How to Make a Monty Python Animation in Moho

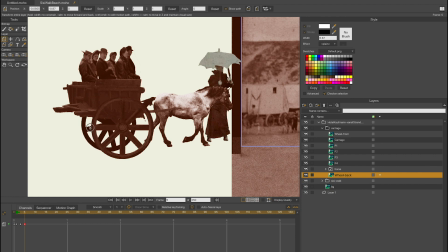I'm just gonna use the rotation tool, because the wheels need to be in place. And I'm gonna select the last frame and make a cycle to frame number one. I'm gonna do the same with the front wheel.
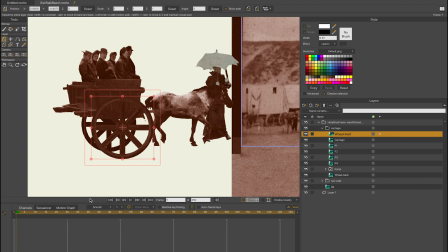So first select it, go to frame one, and just select it with the rotation tool, and then for the last frame you can turn it all the way around and also make a cycle of it.
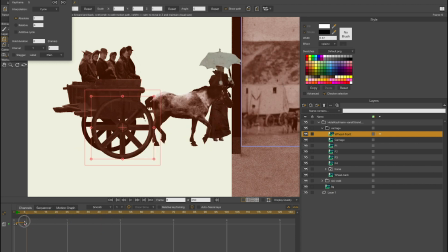So now the wheels are turning, and the next thing I'm going to do is animate the wagon going a little bit up and down and with a little bit of rotation.
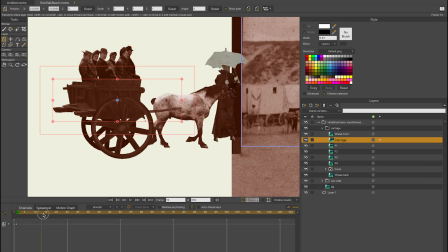I'm just using the transform tool and also the rotation tool. And I'm making this cycle a little bit longer than four frames, so you can, you know,
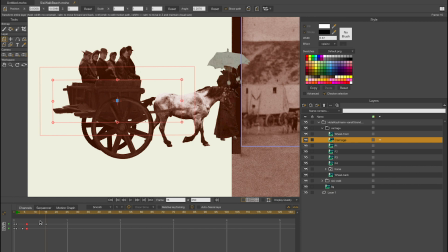change it up a little so that all the different elements will animate separately, and then you get a more randomized animation.
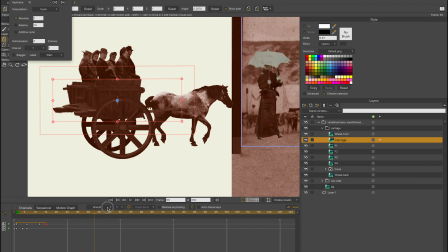So I'm selecting the last layer and also make it into a cycle.
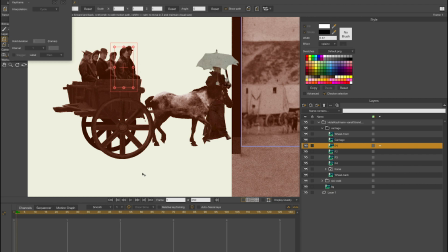Now it's time to move the people inside the wagon around.
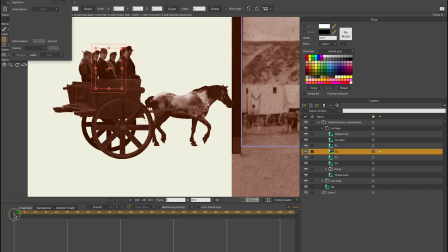And I'm just going to use the rotation tool and the transform tool as well. And you know, they need to jump up a little, because you know, it needs to be a little bit of a funny cycle, you know, that these people are just shaking inside of the wagon.
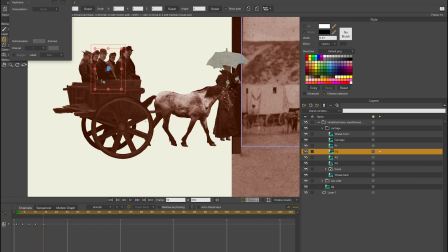So I have separated them already in Photoshop, and I took another picture from an archive, and then separated all of the different characters.
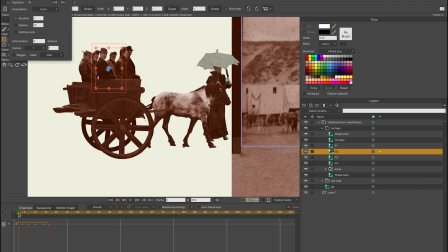So you can move them around separately, so you get more of a random feel that they jump up and down in the wagon.
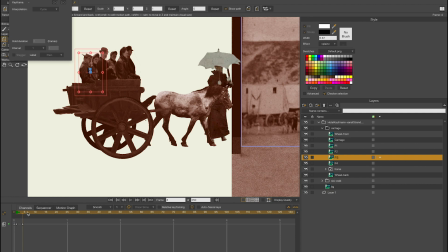I also make cycles of all of these different layers where all the characters are in, and you know, just make it a little bit jumpy.
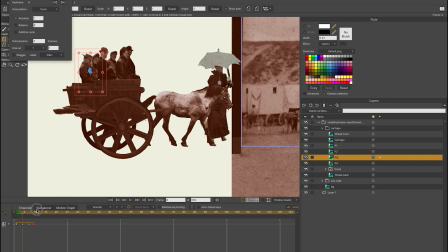And sometimes I have frames which are 4 frames long and others are a little bit longer, so you get a more randomized feel of the animation.
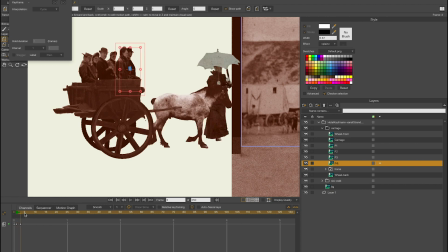And lastly, I'm going to animate the guy in the back and make him jump up a little bit more. And also create a cycle to frame number 1.
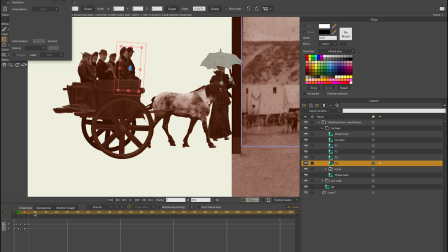So now the cycle is completed of the animation of the wagon with the horse in front of it. And now I can drag the entire group from left to right,
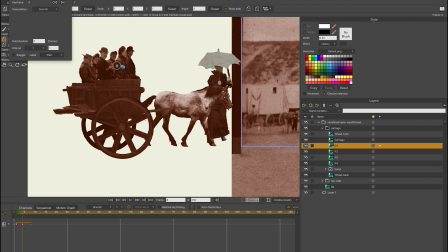and you know, the cycle animation keeps repeating itself. So this is an easy way to make an animation in a Monty Python-like style.
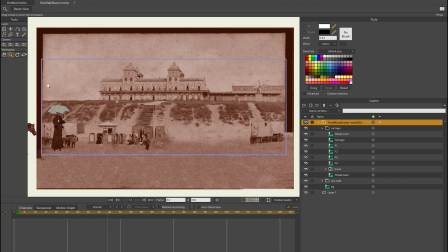I hope you enjoyed this video, and if you like it, please give it a thumbs up. If you want me to do more videos about animating in Moho, please let me know in the comments down below.